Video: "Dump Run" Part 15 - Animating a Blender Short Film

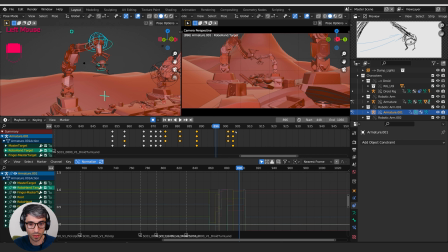I might take everything. I might grab, let's see, where's the pose where he goes down? Here. I might duplicate it and bring it here. And that way I can just make an adjustment to it.
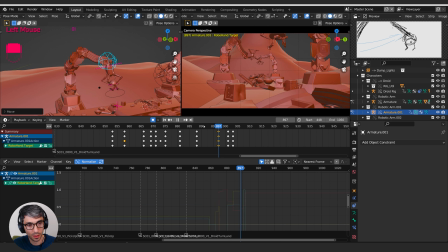Let's get rid of this. Don't know what that's doing.
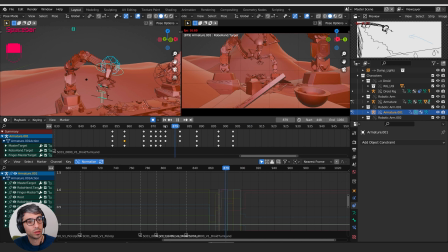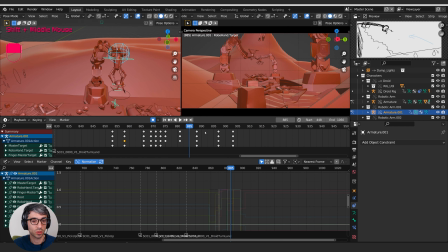Be cooler if he swung around more. So grabbed him here, and then here, if he was more over here.
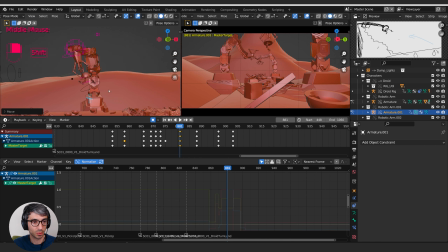Maybe he swings over like this.
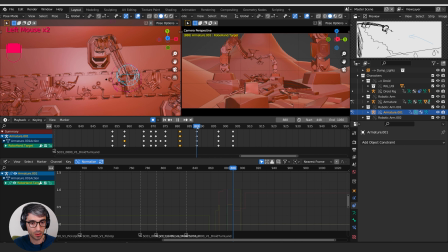So let's see, he's there. Let's bring him over.
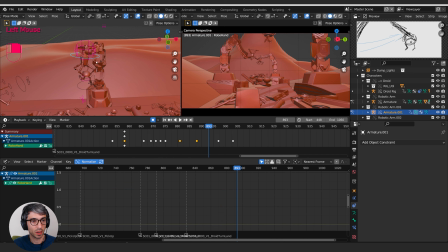Yeah, cool. And then in between these, right about here, let's do a nice big arc up and over like this.
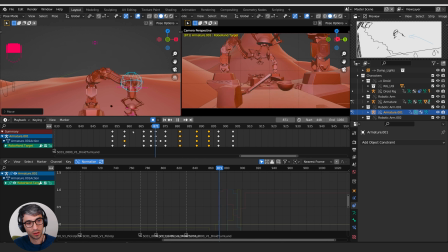Yeah, nice. So let me just talk about what's happening a little bit here and break down this animation for you, because there's a lot of things I'm thinking about.
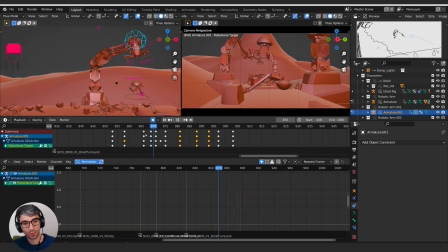One of the things I'm thinking about is arcs of motion. So making sure I've got nice sweeping around arcs. So you can see what happens. Before I have him grab, right? I'm also thinking about opposite motion.
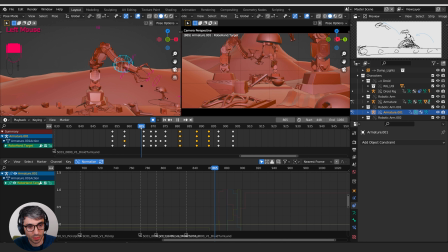So when the guy jumps, so our little droid jumps up, instead of just grabbing him there, I'm trying to make that grab feel like it's got a lot of impact. To do that, what I want to do is I move this arm in the opposite direction first.
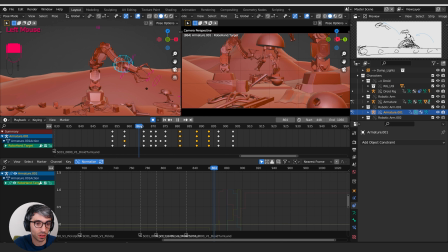So I want him to go and grab. So first I'm going to move him back, move him away from it, so that the actual grab is a bigger move and has more impact. So you can see he was preparing by moving back. It's like he's storing up that energy, and then he snaps down and clamps right on the guy.
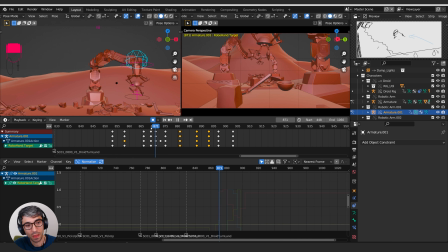So he pulls back, snap, clamp. Then I've got this secondary motion here of the weight of the robot making him swing. Now I'm going to bring him, because I want to then have him turn and set him down over here. I'm trying to again do the same thing, set up a bigger move, so it's more dramatic and it's more has more weight.
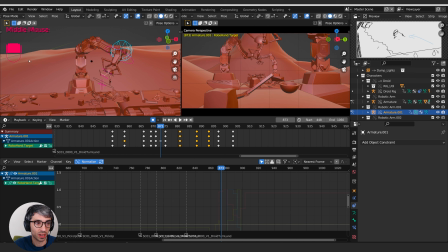So that's why I'm first going to swing him over here before swinging him back over there. So he swings over, and he's going up as well. And then we've got squash and stretch happening here, where I'm stretching out as we're moving quickly.
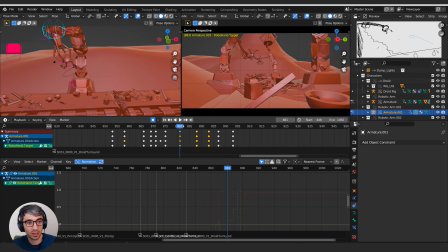We're stretching out, and then we're squashing when we go back together. So he squashes in and then back this way. I could probably do the same, do a bit of a stretch here as well. So up.
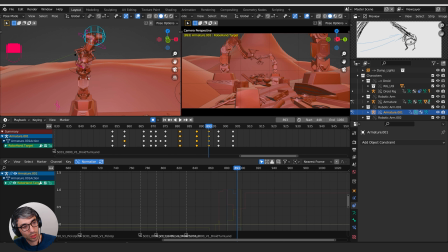Let's do that. We'll put a little bit of stretch here. And before we get to this drop moment, I want to do the same kind of thing.
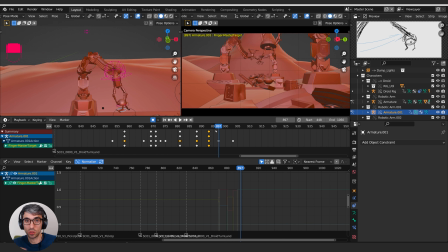I want to have him kind of pop up. So the contraction part of the squash and stretch, I've just stretched right here. So we're stretching. So I want to do a squash. I'm going to squash him. I'm also going to be up high to prepare for that drop down. So instead of just going straight to the drop down, I'll come back a few frames.
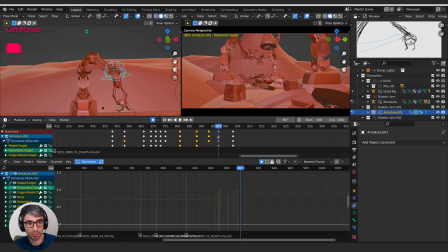And what I'll do is I'll select all, I'll go to that frame. I'll Shift D to duplicate it and come back just a little bit. And now that way I'm kind of lined up a bit easier. So I can come up like this and get my squash up like that.
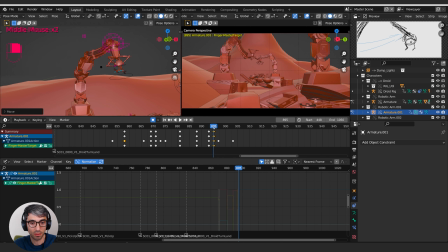And that should cover it. So he'll... Now the thing is though, with this squash and stretch thing, what's important is they need to be lined up. So that stretch needs to kind of be angled in the same way.